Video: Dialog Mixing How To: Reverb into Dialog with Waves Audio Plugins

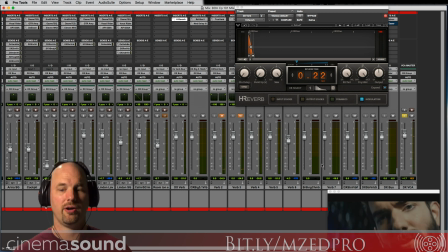[4:11]
And you can really hear the difference because on her voice in the cockpit there, that's spot check, you can hear it sort of cuts off. Now let me mute this altogether and listen to it with just the straight, dry, clean dialogue.
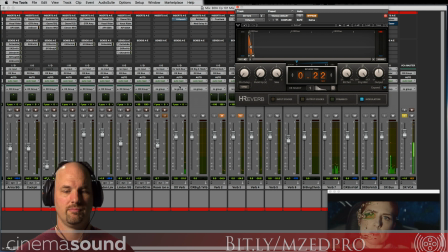[4:25] Vector, keep an eye on them, please. Babysit the siblings. You tell them to stand down before they ruin this entire operation.
It gets really kind of cut and dry, really clinical, if you will. So we never want that. We always want it to feel alive, so I'm going to turn this back on.
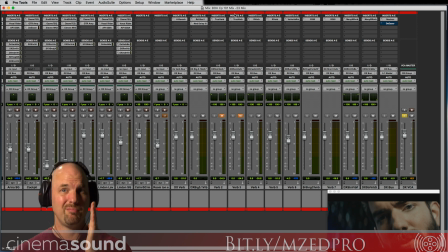[4:41]
But that gives you an example of what we do with straight mono reverbs, which, mono, who wants to use mono reverbs? Well, we do in this case. Okay, that's back there. Let's take a listen to what's happening in this bridge. They're on the bridge, and we added this ambience using the true verb.
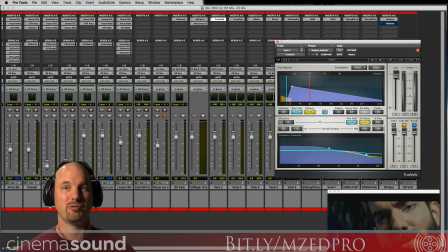[4:56]
I have said before that sometimes it's, in order to conserve resources, it's helpful to have two stereo reverbs, one in the front and one in the surround, rather than one big 5-1 or 5-0 reverb going on. And what you do is you take a reverb setting that you like on the front speakers, and then slightly alter it,
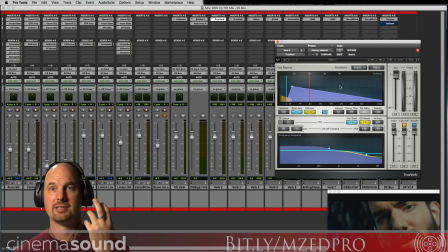[5:15]
maybe a different pre-delay, maybe a slightly different reverb size of the room, to make the surround sound different, so it's not just, the same exact thing.
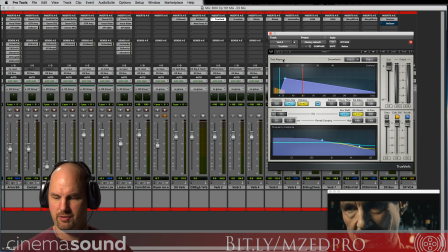[5:25]
So take a listen to what this looks like. We're going to slide forward here.
Down before they ruin this entire operation. Admiral, Haas is the most experienced pilot we have. If he's doing...
Now you can really hear that they're in a room there, and I'll turn these back up. Turn these up so you can hear them 12 dB loud.
Down before they ruin this entire operation. Admiral, Haas is the most experienced pilot we have.
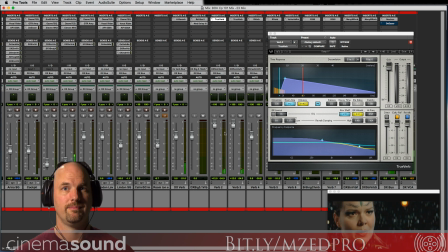[5:44] If he's doing this, it isn't just...
And you can hear the background loop groups that are happening there that we put exclusively into the reverb, so they actually come up. They actually have no direct signal, so they're deep in the room on some speaker somewhere. But it adds, just really simple room.
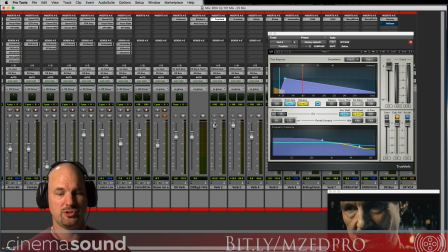[5:59]
Otherwise, that room that they recorded in is super dead. I'll turn this off, and we were listening to it earlier.
Down before they ruin this entire operation. Admiral, Haas is the most experienced pilot we have.
And on.
If he's doing this, it isn't just to support his sister. They're saying we should...
And the louder they get as actors, the more it kind of rings into the room.
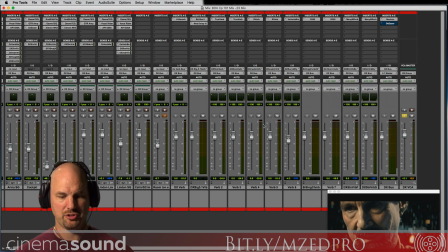[6:17]
And that's one of the nice things about TrueVerb as an algorithmic reverb. Let's find another space here that we can go to, and I'll show you some other cool things that we did.
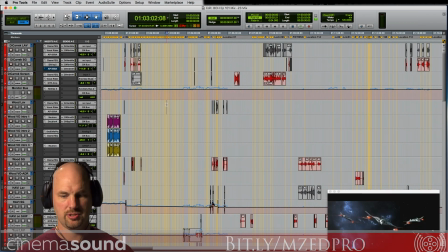[6:25]
They're back. Okay, so they're here in the room. Let's see, let's find another room that they're in.
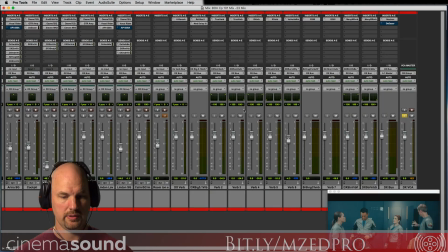[6:31]
Oh, here we go. Here's a corridor. Let's go back and see where they're at.
Jensen? We tried that. See where it got us? I'm the only good-looking male pilot in the fleet. You're the only...
So this is a different room, a different ambience, and we're using a different reverb.
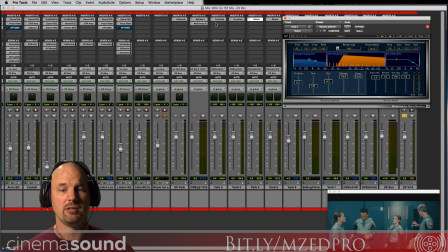[6:48]
This is the r-verb, or the Renaissance verb. Sort of looks like the true verb, but has a different kind of algorithmic feel. I'll turn this up so you can hear it.
Jensen? We tried that. See where it got us? I'm the only good-looking male pilot in the fleet. You're the only male pilot in the fleet.
It's a little bit longer.
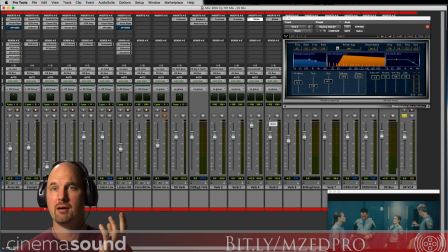[7:07]
It's got a different sound to it, a little more metallic, kind of what algorithmic reverbs do really well, is add that sort of metallic feeling, which is cool. It's a pretty small size. It's not doing a whole lot, but it's definitely there.
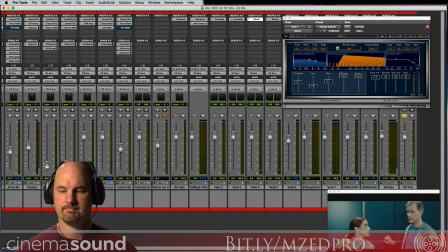[7:23] Jensen? We tried that. See where it got us? I'm the only good-looking male pilot in the fleet. You're the only...
Just enough kind of reflection off of those metal walls there in the picture to get that feeling that they're in a different space, not in a larger space like on the bridge.
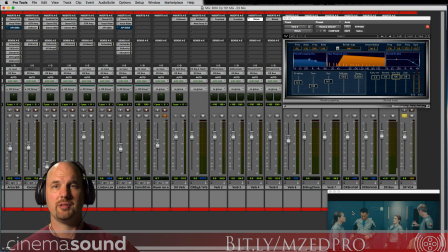[7:39]
They're in a confined space. And that delay that's going on from the loop group in the background, that's just a straight delay and some distortion.
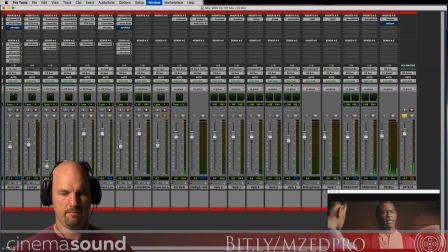[7:45] But I would accelerate our plans in any case. With pleasure. It's always an honor to serve you and Duridia.
Now you can really hear that reverb. That's pretty obvious.
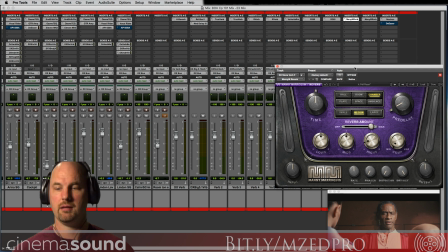[7:56]
And I'm doing the same thing, two stereo reverbs using the Manny reverb, which is really not supposed to be used for dialogue.
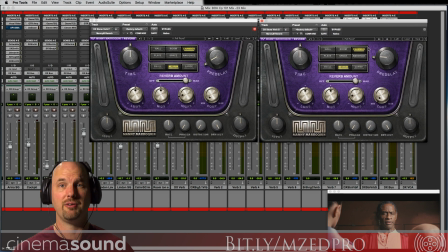[8:05]
It's really more of a music reverb, but it has a really nice sound to it.
But I would accelerate our plans in any case.
And you can tell this is the front reverb because the pre-delay is shorter than it is here on the surround reverb.
But I would accelerate our plans in any case. With pleasure.